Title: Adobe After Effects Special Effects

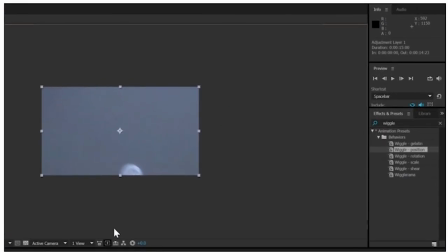(24:48)
The first new effect to add will be our friend the camera lens blur effect.
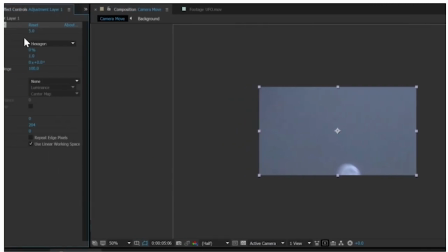(24:56)
I'll initially set the blur to 0.
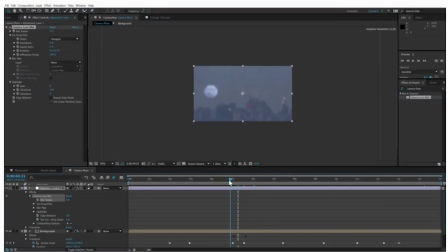(25:00)
But during the first pan to the UFO, I want to quickly animate a blur effect to help simulate the autofocus of a camera. Notice there's a stopwatch in the effect panel to turn on animation, just like in the timeline.
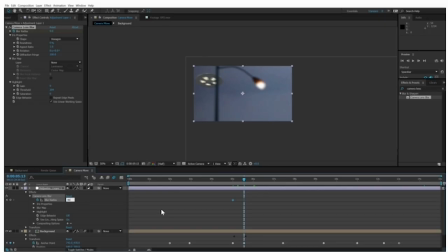(25:16)
So I'll animate from 0 up to 40 and back down initially. And then at the end of the timeline, I'll go from 0 up to 15 and back to 0.
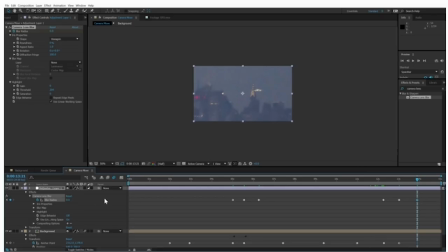(25:35)
Now here's a cool tip. Once you've set keyframes for a property, tapping the U key will reveal just the animated properties in a layer.
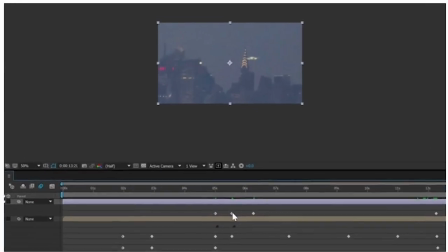(25:45)
Now you can fine-tune. For example, I'll select just this one keyframe, copy it,
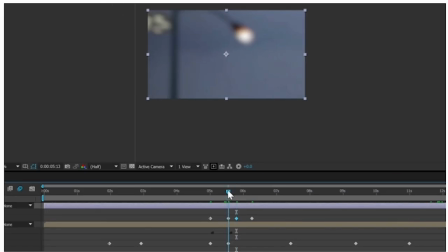(25:51)
and paste it a few frames later to hold the camera out of focus for a few extra frames.
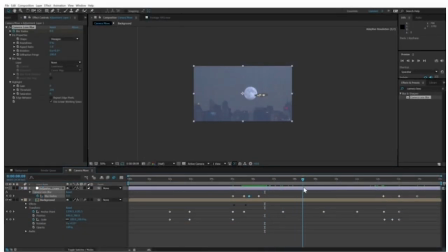(25:59)
Another cool thing about the camera lens blur effect is that it allows you to amplify the highlights of a scene,
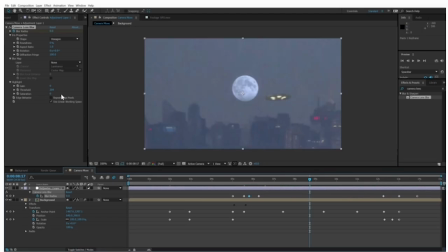(26:06)
which is a useful trick for unifying the brights of different composited elements.
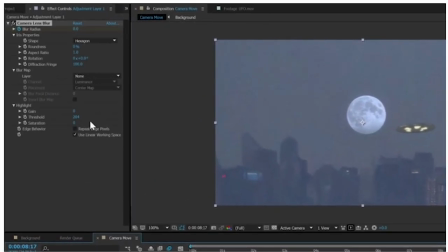(26:11)
A value of 10 will help the moon look a little more luminous, as well as pumping up the city lights. You'll have to bring down the threshold a little bit in this scene to reveal it.
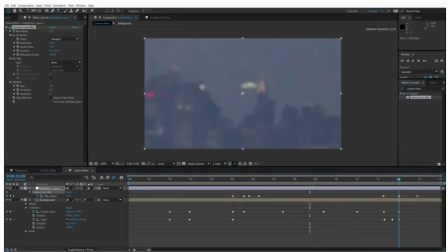(26:23)
In fact, during our final zoom, we can animate the gain up to, say,
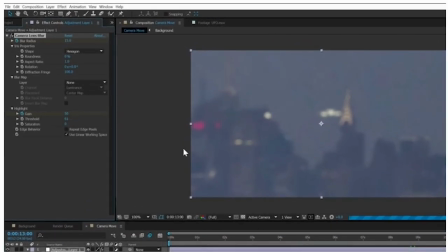(26:28)
50 to simulate the camera re-exposing itself after a zoom.
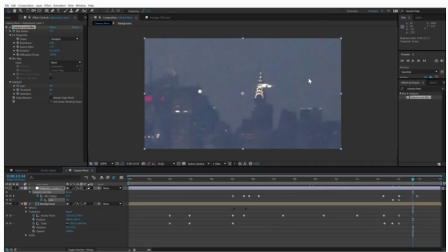(26:34)
Applying a uniform color wash to the whole scene will further help the different elements to look like they belong together.
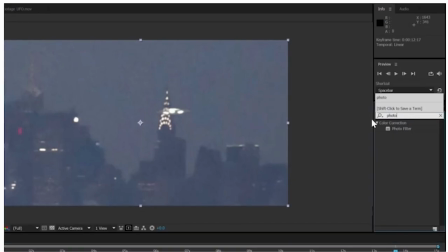(26:41)
Let's add a photo filter,
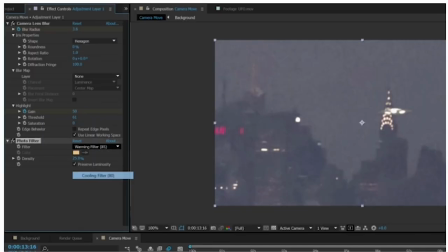(26:45)
set to a cooling preset, with a density of about 20% to help with that.
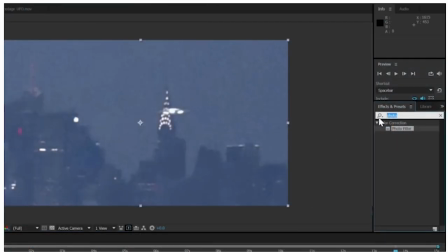(26:52)
Now let's add a subtle layer of additional noise.
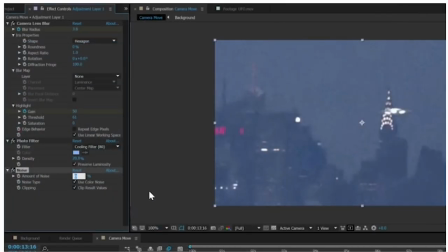(26:58)
Maybe 10%, just to add a tiny bit of chatter that'll help stitch everything together.
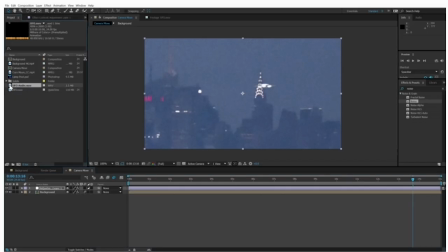(27:06)
And finally, add the audio file that I've provided to help sell that this is a real event being witnessed by off-camera civilians.
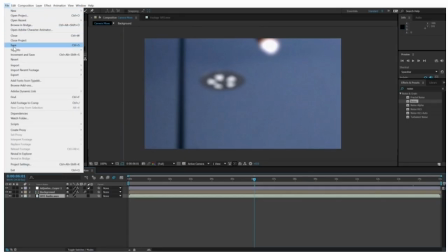(27:18)
After you save the project, you'll be ready to export a finished movie.
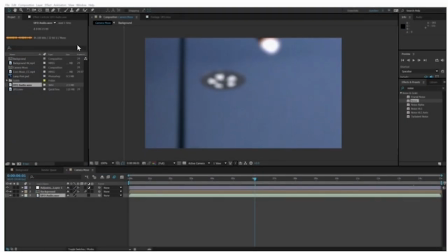(27:25)
Finessed the look of the scene, you're ready to export the project so you can share it with the world. You can also open the Part 6 project file and just start from there.
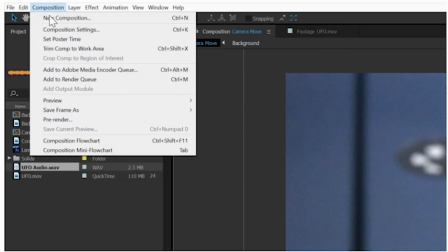(27:34)
You could render this composition straight out of After Effects using the render queue,
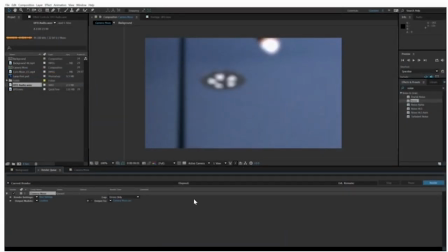(27:39)
but for final export, I recommend using Adobe Media Encoder.
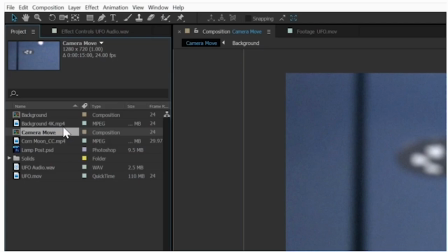(27:45)
Select the comp in the project window, go up to the Composition menu, and choose Add to Adobe Media Encoder Queue.
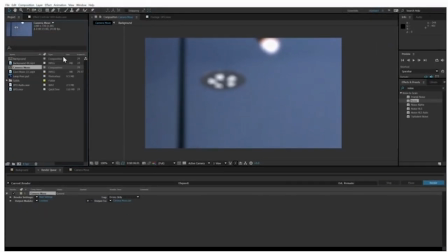(27:53)
This will launch Media Encoder if it's not already running, and will add the comp to the list of items to be rendered.
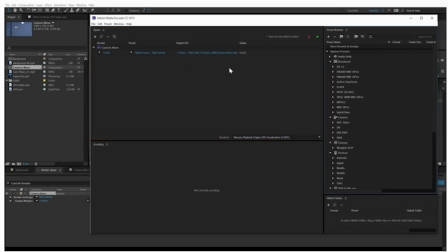(28:00)
Most likely, that list will contain just this one comp. If you already have Media Encoder running, you can also drag comps directly from After Effects into the Render Queue window.
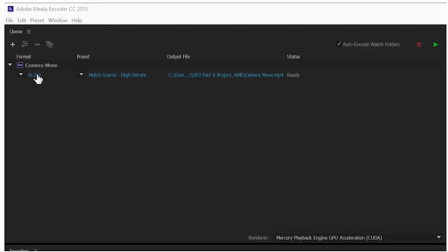(28:11)
In this window, you can choose from a wide variety of options for output.
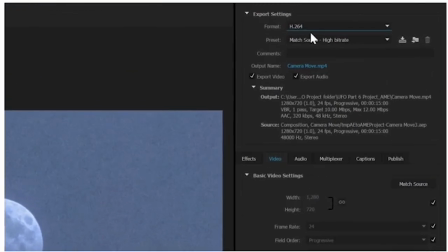(28:16)
For web delivery, I usually choose H.264 as a format, Match Source High Bitrate as a preset, which keeps the resolution and frame rate and renders it at very good quality.
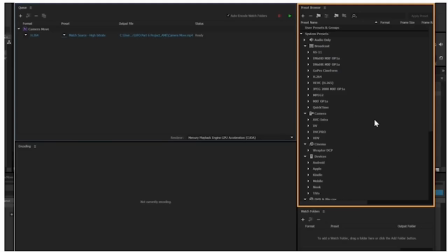(28:29)
There are lots and lots of presets in the column on the right, and you can create your own or modify them to suit your needs.
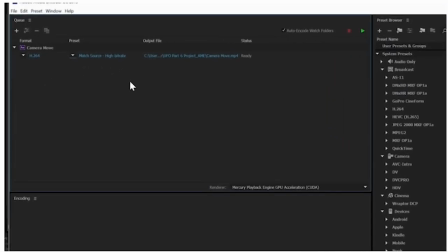(28:35)
But once you use one, it should show up as a default the next time you render something.
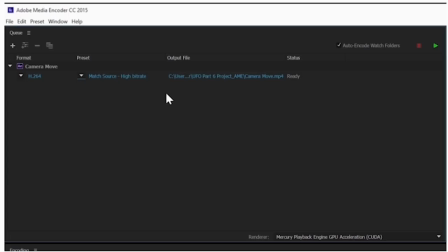(28:40)
So once I get a routine down, the most likely thing I'll change is the output file name or path, which I get to by clicking here.